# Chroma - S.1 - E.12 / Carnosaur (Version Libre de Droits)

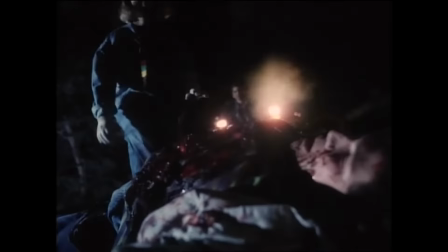(25:28)
Un monde qui, au moment de la sortie de Carnosaur, n'était pas au mieux de sa forme. L'âge d'or des productions Corman semblait touché à sa fin pour deux raisons.
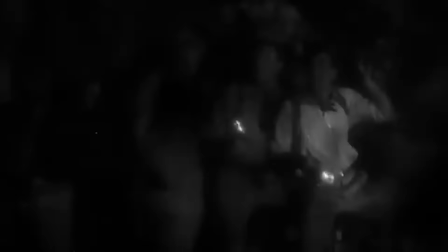(25:34)
Déjà, la mort des drive-in, les cinémas en plein air où vous pouviez mater un film sans sortir de votre bagnole, et surtout à cause du fait que les films que faisait Corman, des films d'horreur,
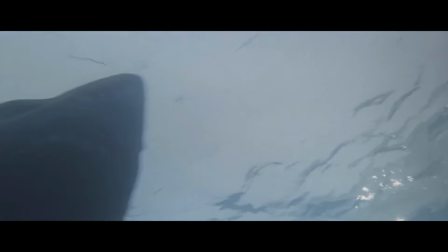(25:41)
de SF, de monstres, avaient été récupérés par les studios qui en avaient fait des blockbusters. Donc vous voyez où je veux en
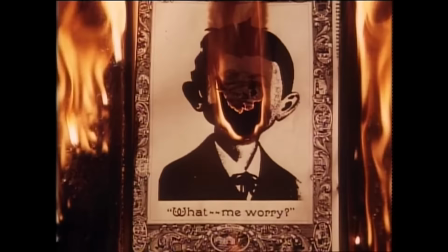(25:46)
venir. Je comprends ce plan comme une mise en garde ou du moins un constat sur l'assassinat du cinéma de genre à petit budget décomplexé et contestataire des productions Corman par les studios et leurs blockbusters.
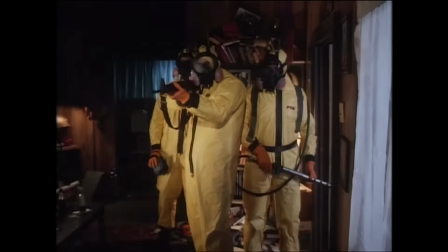(25:54)
Et effectivement, je trouve ça assez intéressant. Et surtout, je salue le jusqu'au boutisme de la démarche parce que toute la séquence de fin du film dans laquelle s'intègre ce plan est spectaculairement dépressive.
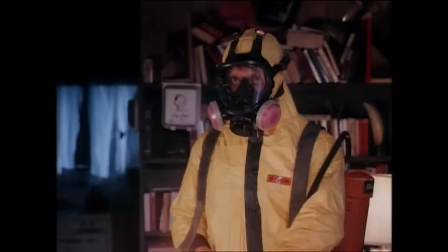(26:02)
C'est pas juste que ça se finit mal, ça c'est un truc plutôt convenu, mais elle utilise un procédé que je trouve nettement plus cool.
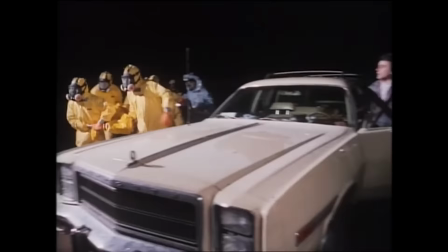(26:07)
Je sais pas si ça a un nom en fait, mais je suis sûr que vous avez tous en tête des exemples de films qu'il utilise. L'idée est de proposer une fin réaliste dans un film qui n'est absolument pas, parce que ça permet de mettre deux violences en confrontation.
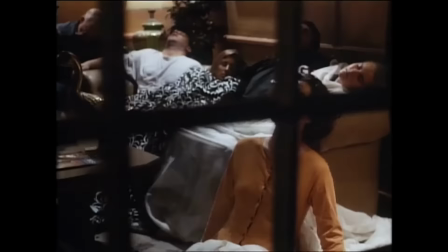(26:15)
On passe deux heures à nous faire flipper avec des gros monstres dégueulasses et on se sert de la fin pour nous livrer une violence beaucoup plus crue et beaucoup plus crédible, qui, comme elle arrive à la fin,
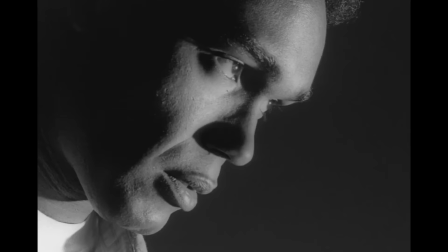(26:23)
apparaît comme la pire des horreurs. L'exemple le plus connu de ça se trouve dans La Nuit des Morts Vivants de George Romero. À la fin du film, alors que le héros a survécu à une attaque zombie, il est assassiné par une milice qui le prend pour un mort-vivant.
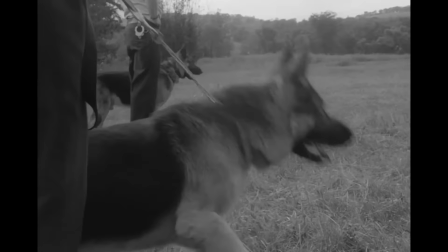(26:31)
Le choc thermique provoqué par ce retour au réel a souvent été interprété comme un commentaire engagé sur les problèmes raciaux américains de cette époque-là.
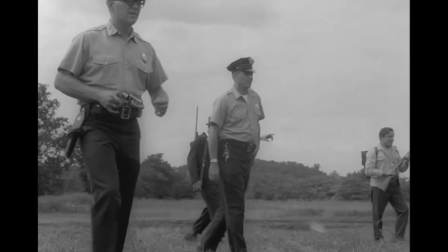(26:36)
C'est une manière de nous propulser hors du film, comme si l'univers du film nous rappelait à l'ordre sur sa propre condition d'œuvre de fiction.
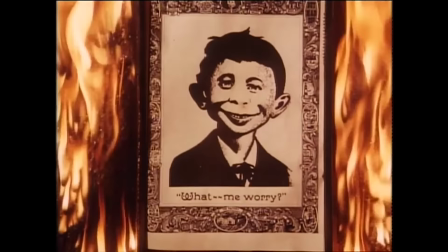(26:42)
Et même si Carnosaur est franchement raté à bien des niveaux, là j'avoue qu'il y a une intention derrière qui mérite d'être analysée. C'est cool, hein ? On a parlé de plein de trucs. Ouais. Mais c'est pas fini. Ouais, mais alors là tout de suite, je me sens pas d'embrayer sur les suites. Enfin, franchement, c'est vraiment pas agréable à regarder. Eh, mais je parlais pas de ça. Attrape. Waouh ! Le DVD de Carnosaur, bah t'es gentil, mais je l'ai déjà en fait. Lis. Un parc ? Un parc ? Pourquoi un parc ? C'est quoi le lien qu'ils font tout le temps entre les dinosaures et les parcs ?
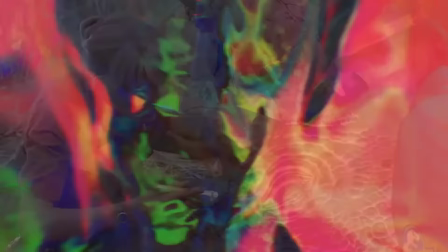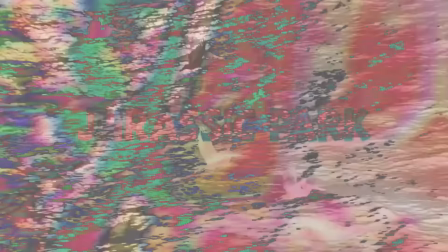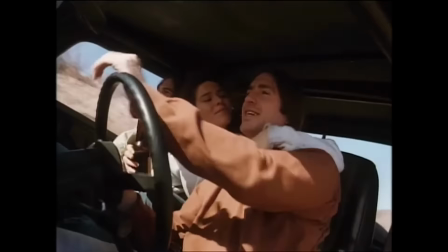(27:26)
Jurassic Park. C'est un plagiat de Jurassic Park. Alors, oui, mais pas que. Car, comme tu peux le constater, le film est sorti le 21 mai 1993 aux États-Unis, soit pratiquement 3 semaines avant Jurassic Park, qui lui est sorti le 9 juin 1993. Ah donc c'est pas un plagiat? Si. Parce que si on se penche un peu plus sur les dates, on constate que le tournage de Carnosaur commence le 30 novembre 1992, soit le dernier jour de tournage de Jurassic Park.
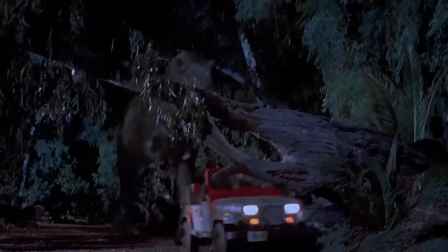(27:49)
Et c'est pour ça que Corman a voulu adapter le livre. Ça lui a donné une base pour coiffer Jurassic Park au poteau en profitant de sa hype. J'en veux pour preuve le choix de caster Diane Ladd dans un rôle important, la mère de Laura Dern qui joue le docteur Ellie Sattler dans Jurassic Park. Ça, c'est une démarche qu'on peut critiquer, mais force est de constater que c'est aussi un gros doigt d'honneur au studio. Mais c'est quoi ce truc de finir les phrases des gens?
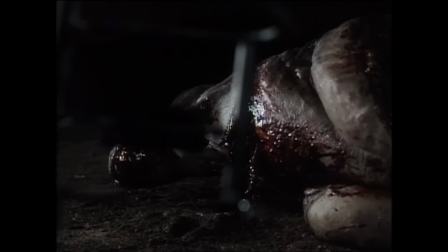(28:05)
Vous avez été élevé par des porcs ou quoi? Mais effectivement, je pense que le film contient un doigt d'honneur au studio, doublé d'un constat amer sur sa propre mort,
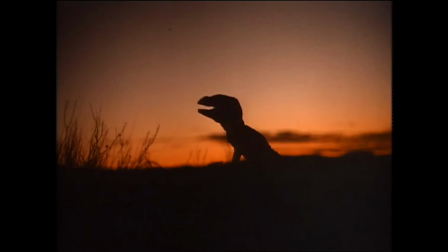(28:11)
ce qui en fait un film crépusculaire et assez désespéré, comme le dernier rond ensanglanté d'un système qui agonise.
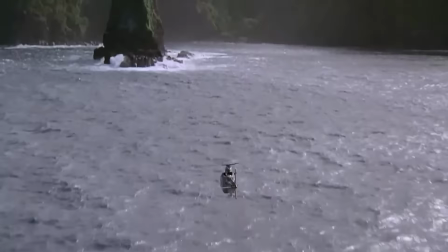(28:16)
Et quoi de mieux qu'une histoire qui tourne autour de la fin de l'espèce pour illustrer ça? Je sais pas.
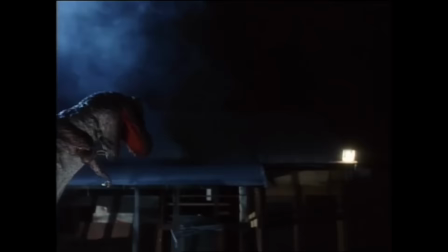(28:22)
L'histoire a choisi de retenir Jurassic Park et d'oublier Carnosaur, sûrement parce que l'un est fantastiquement bien fait et que l'autre semble à Carnosaur,
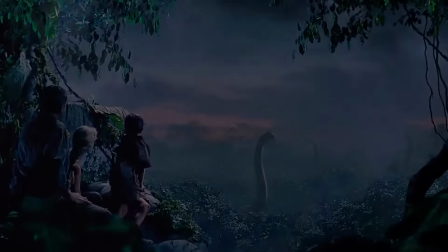(28:29)
mais je pense que les deux films offrent des perspectives différentes sur la situation du cinéma de leur époque.
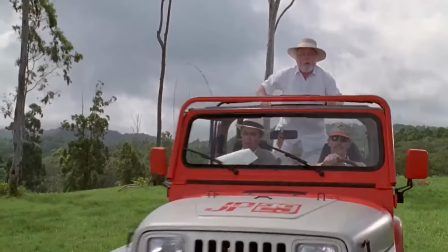(28:33)
Dans Jurassic Park, le personnage de John Hammond représente selon moi l'enthousiasme de Spielberg à l'idée de pouvoir offrir des spectacles plus vrais que nature aux spectateurs.
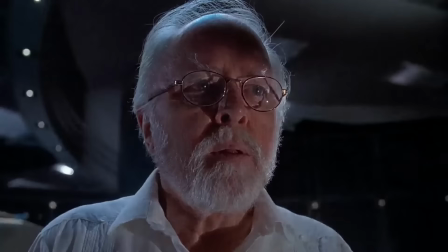(28:39)
Ainsi, il peut incarner son émerveillement initial et les doutes qu'il ressent au moment où il est dépassé par sa propre création.
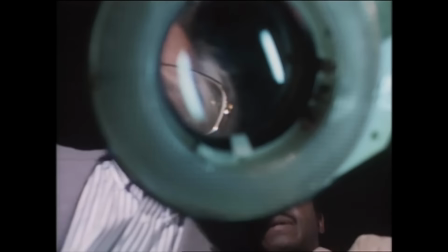(28:44)
Et devant Carnosaur, on a un autre discours qui illustre un autre point de vue et qui sert un autre objectif.
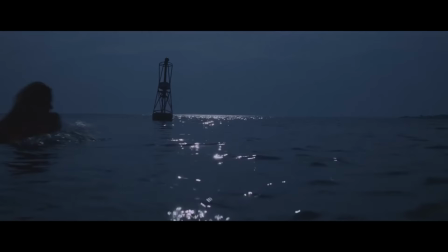(28:49)
Ça en fait pas un film réussi pour autant, mais ça en fait un intéressant objet de réflexion. Et devine quoi, selon moi, c'est le cas de tous les films.
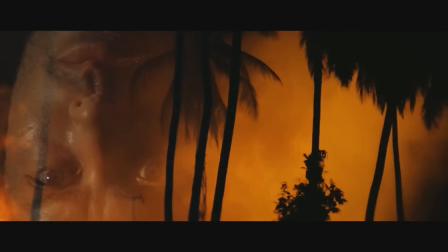(28:55)
Comprendre l'histoire du cinéma comme une succession de réalisateurs importants qui inventent des choses importantes dans des films importants est une immense erreur.
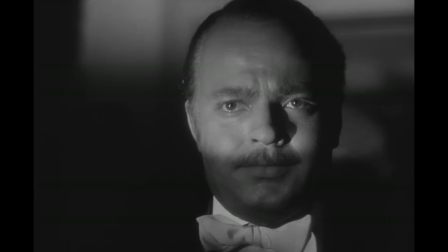(29:02)
Que ces grands films servent de repères qui nous permettent de nous situer, ok. Mais considérer que ce sont ces films qui constituent l'histoire du cinéma est complètement irréaliste.
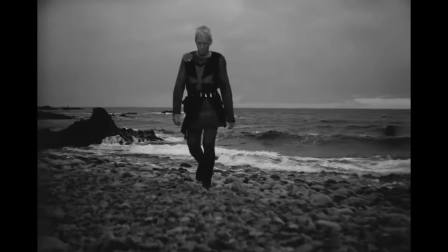(29:09)
Déjà parce que ça nous fait tous passer à côté de films négligés qui disparaissent dans l'oubli, mais surtout parce que ça donne une vision biaisée de ce qu'est le cinéma.
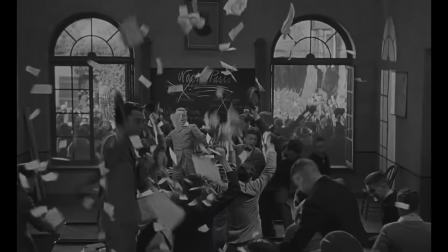(29:15)
Ça donne l'impression que les choses changent par à-coup. Mais en vrai, c'est pas que les choses changent au cinéma, c'est que tout est tout le temps en train de changer.
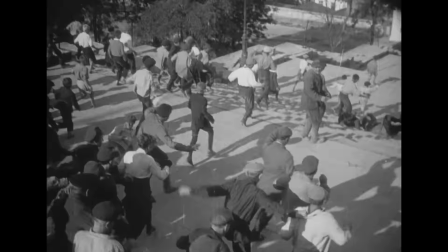(29:21)
Et essayer de trouver sa date de naissance est absurde simplement parce que ça part de l'idée qu'il en a une. Or, selon moi, le cinéma n'est jamais né.
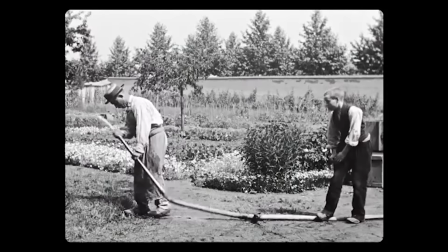(29:27)
Il est juste un échantillon d'un très long continuum de pensée humaine qui a toujours eu pour objectif de reproduire du mouvement.